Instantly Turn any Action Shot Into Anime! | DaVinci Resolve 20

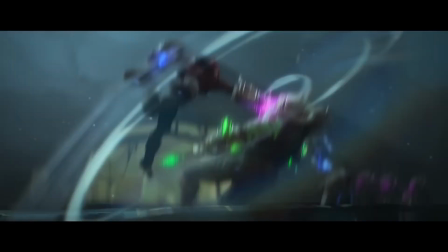0:03 Impact frames are something we see a lot of in modern TV, and especially in anime. A friend of mine sent me an edit that he wanted me to look at the other day. So he asked me, how would I put something like this into one of my videos? How do I make that effect? And so for fun, I decided to go ahead and actually see how you would go about creating something like this in DaVinci Resolve.
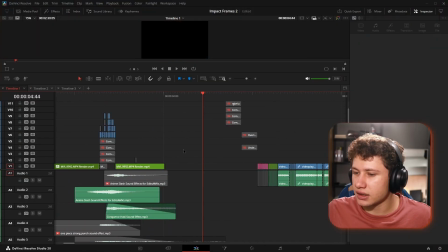0:27 Let's check it out. When I made this effect, I actually went and looked at a couple different anime scenes
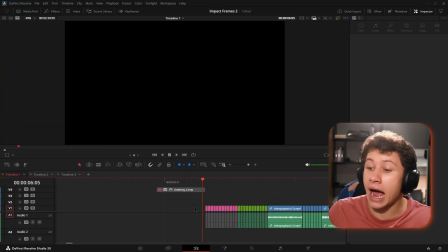0:35 for reference to see exactly how things like this are made. What I found was actually quite interesting. It's really cool how some of this is done.
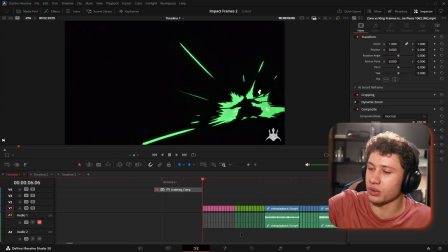0:45 For this first one, we have an outline of our swordsman with his kind of character color, his character theme color.
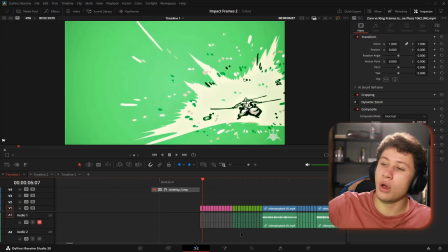0:52 Then we invert that and we've got what would be some kind of particle and speed lines.
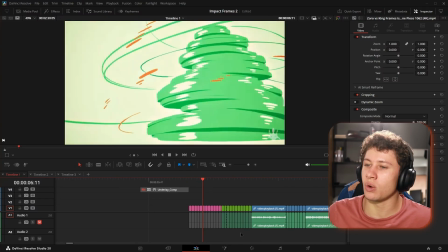0:57 That turns into an explosion, which then turns into a whirlwind, which creates a massive version of him.
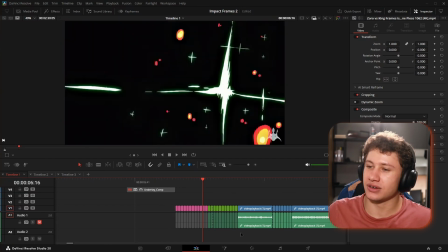1:05 Then that fizzles out into kind of like the energy is dissipating.
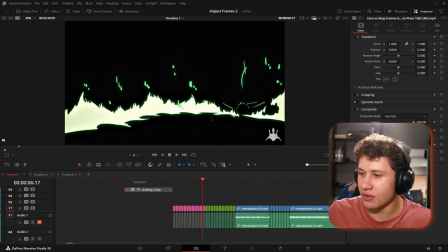1:10 And I guess all that gets condensed back down right back into him. And now we've got some flames here.
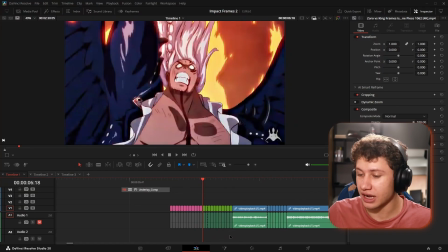1:16 Really, really cool stuff. This next one
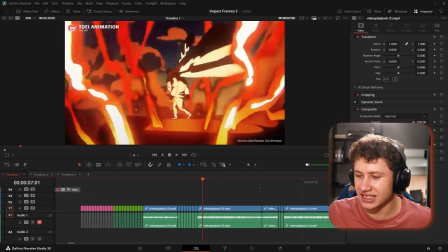1:20 is of another character and he's walking and we get this really cool sequence of lightning,
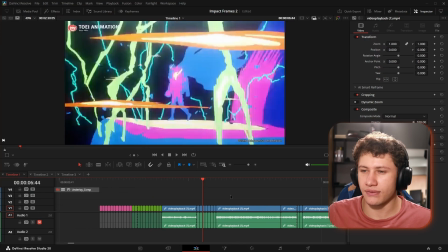1:28 then kind of this black on white flame effect, some more lightning, some other effects.
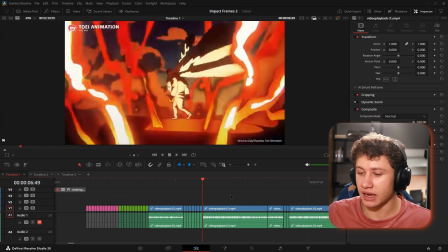1:34 Really, really cool stuff. And then he just continues.
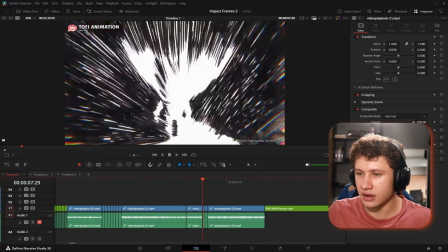1:37 There's another one where he jumps and you have kind of a white on black effect with all these speed lines,
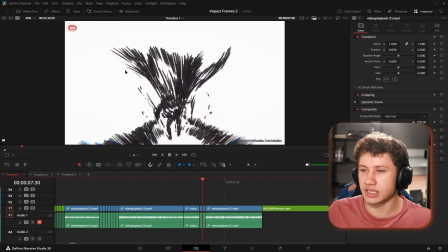1:45 and then it inverts and it goes to black on white with the speed lines cutting through the black the entire time. And so to actually create impact frames in the correct spot, you need to take footage where there is some kind of release of energy. Whether your character is doing something with their aura, whether they're throwing something, hitting something, jumping off of something, hitting someone.
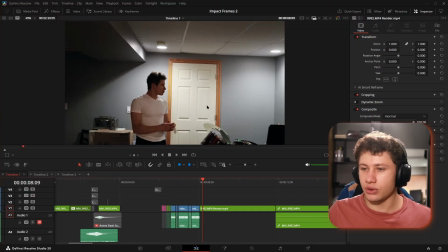2:13 This is footage of me pretending to throw an imaginary ball.
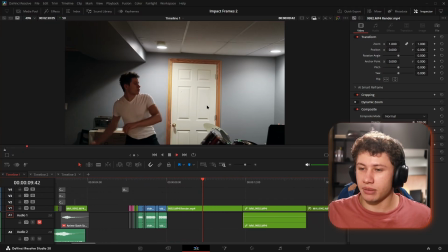2:18 So we have the wind up and throw.
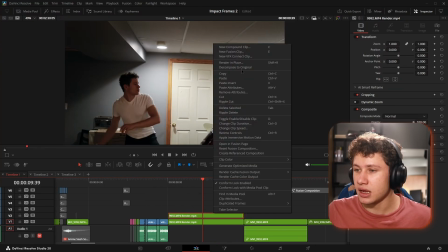2:20 And something to keep in mind when you're doing this to really sell the effect is to speed ramp your clip.
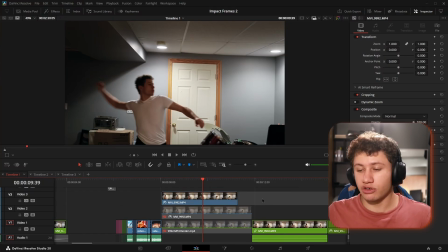2:27 So what I'll do is we'll show the original clip and then I'll show the speed ramped version. Then we'll do a side-by-side comparison so you guys can see how they stack up against each other.
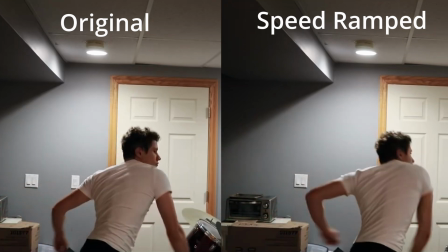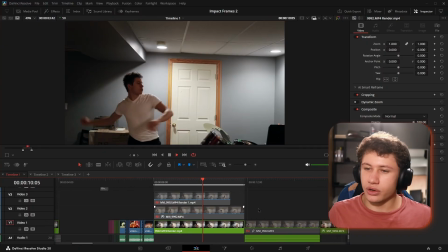2:46 So with our speed ramped version,
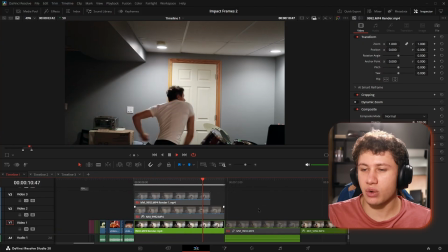2:48 what you can see is that we're actually slowing down the wind up for the pitch, you know.
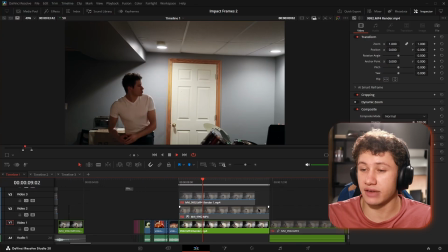2:55 And if we're in a TV show, what that's doing is that's giving us more time to charge up our energy, and then we're bringing our clip back up from 50% speed to 100% speed right as we enter into the throw. And so because we have a steeper transition from slower to faster movement,
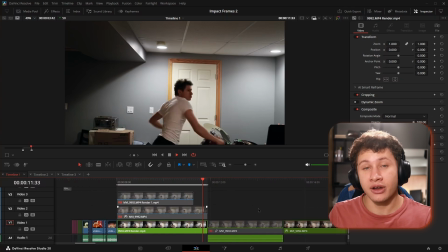3:13 that's giving the illusion of more power, which then we can emphasize with our impact frames.
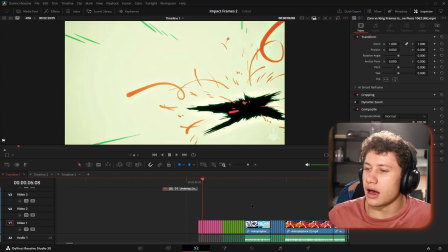3:19 I really liked the idea of creating this larger,
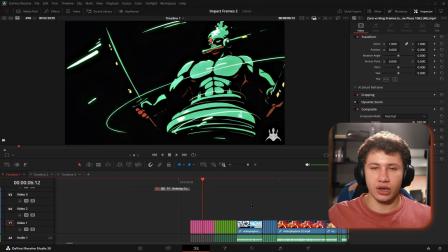3:26 powerful version of yourself with your aura.
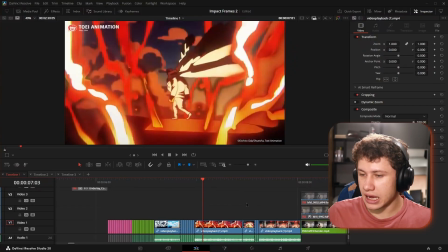3:30 And so this is something I incorporated in, as well as the lightning from this scene.
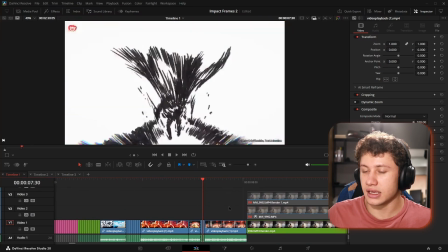3:39 That was really cool. And the inverted speed lines from this last jump scene.
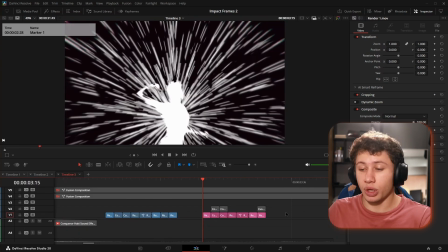3:46 So these are three elements that we were able to fit into our own impact frames effect, and I'm going to show you what those frames are right now.
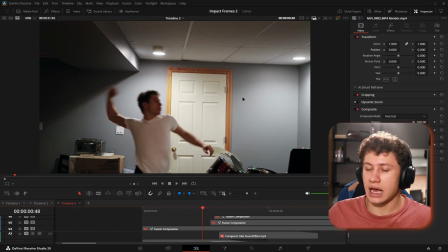3:55 So we're starting off right here at the moment that we're about to speed up the throw. And the thing with impact frames is
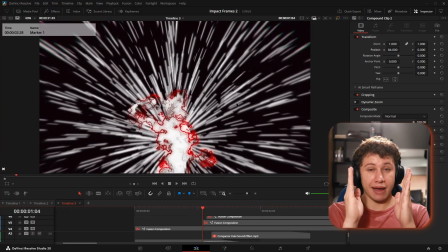4:05 they kind of take a little slice of that moment and they expand it out so you can see the power.